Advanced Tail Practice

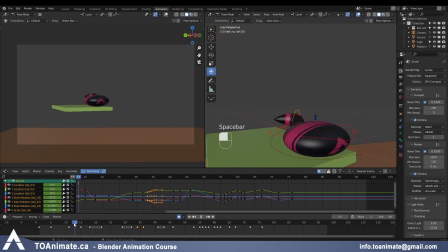So now I feel like we could be more snappy in this area where the tail goes from being here to being all the way on the other side. I want it to be snappier in the way it gets there.
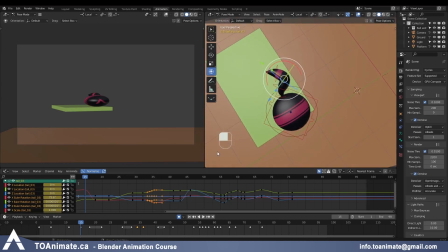So let's look at it from our perspective view so we see what's actually happening. So the tail takes time to get to this pose and then it snaps over 2 frames. So let's grab those keys and
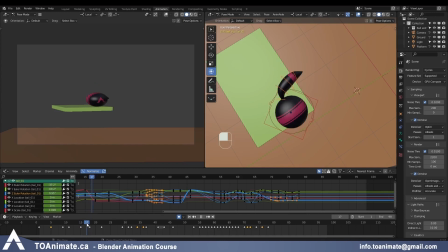we can give it more time around here from frame 15 to frame 18 to change direction, and at the same time shorten the time it takes to get from here to here and moving frame 15 to the left by like 2 frames.
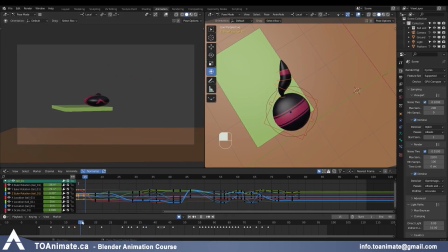Now it's a little bit snappier how it gets there. And of course we can drag the tip of the tail through here. And even on this frame to create a nice S-curve
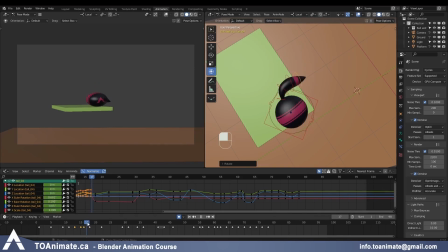before it snaps.
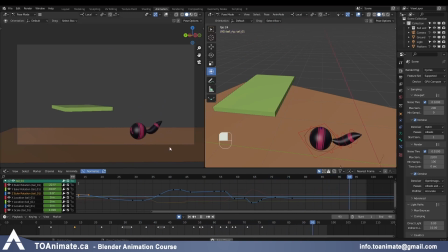So this first part is looking good, and let's just see if there's anything else we need to clean up at the end here. It looks a little bit jittery to me. So scrub until you find something that feels like it needs adjustment.
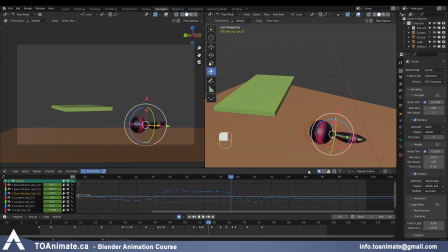And I think here the base of the tail could change direction just a little bit faster, which allows us to have a little bit more drag on the tip of the tail.
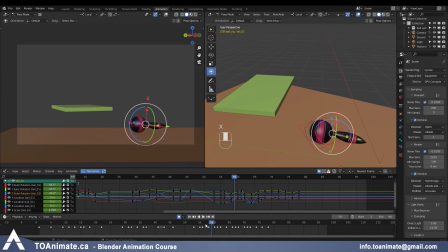I'm gonna delete the key after, just so there isn't any pop on the curve and it's more smooth. And here between this and this frame, this between pose looks a little bit odd. I'm gonna grab all of these controllers,
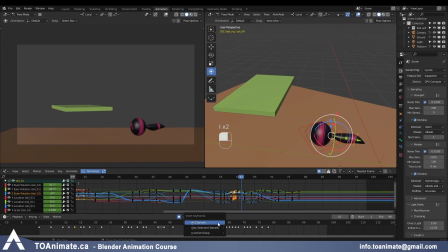keyframe 59 and keyframe 61, and delete frame 60, and automatically it fixes my curves for me and it looks more appealing to the eye.
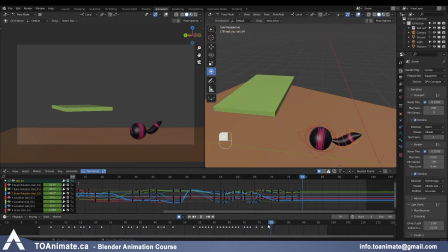And I still feel like after the tail settles, the tip of the tail moves too much, so we can either reduce the motion on the tip of the tail here or add a little bit of movement to the previous controller as well.
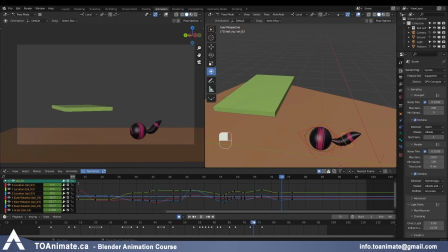So it's going up, overshoots, goes down. Let's see if it should overshoot again down very slightly. And it looks better. So we had the third controller overshooting on the way up, go down,
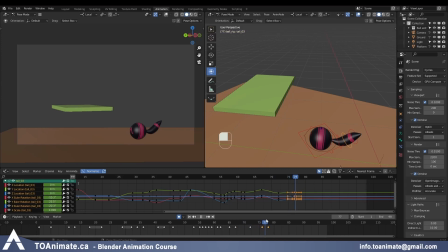overshoot just a tiny bit while we're waiting for the tip of the tail to continue its travel and settle to the final pose. And at this point we're pretty much done. Of course there's always a little bit of refinement you could do if you have more time, but if not, it looks decent the way it is now.
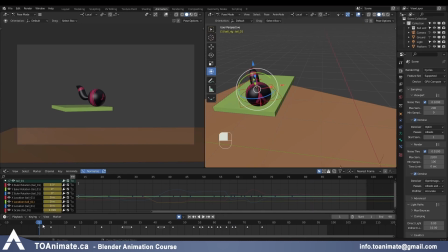So these are the main takeaways from the exercise. We have to determine whether the tail is alive or not, and we decided that for the beginning or pretty much throughout the whole animation, the tail is alive.
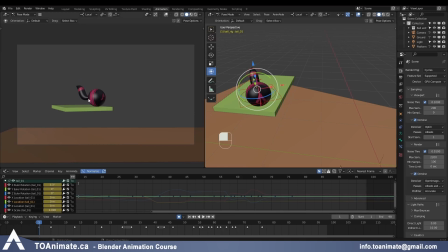It has its own kind of muscles that are helping it stay upright in a nice pose instead of being limp on this platform, and the tail also helps the ball to propel for the jump. So it's like when you're using your legs on a swing to help yourself swing higher. That's what the tail is doing here.
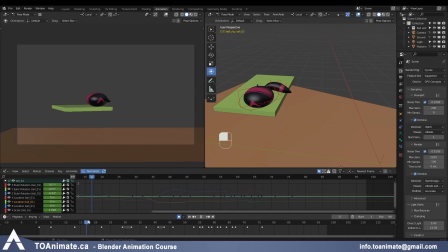So it's swinging in one direction so it can push the ball up and into the spin. But once the ball gains speed, we want to make sure that we're just dragging the tail behind instead of animating and doing whatever else.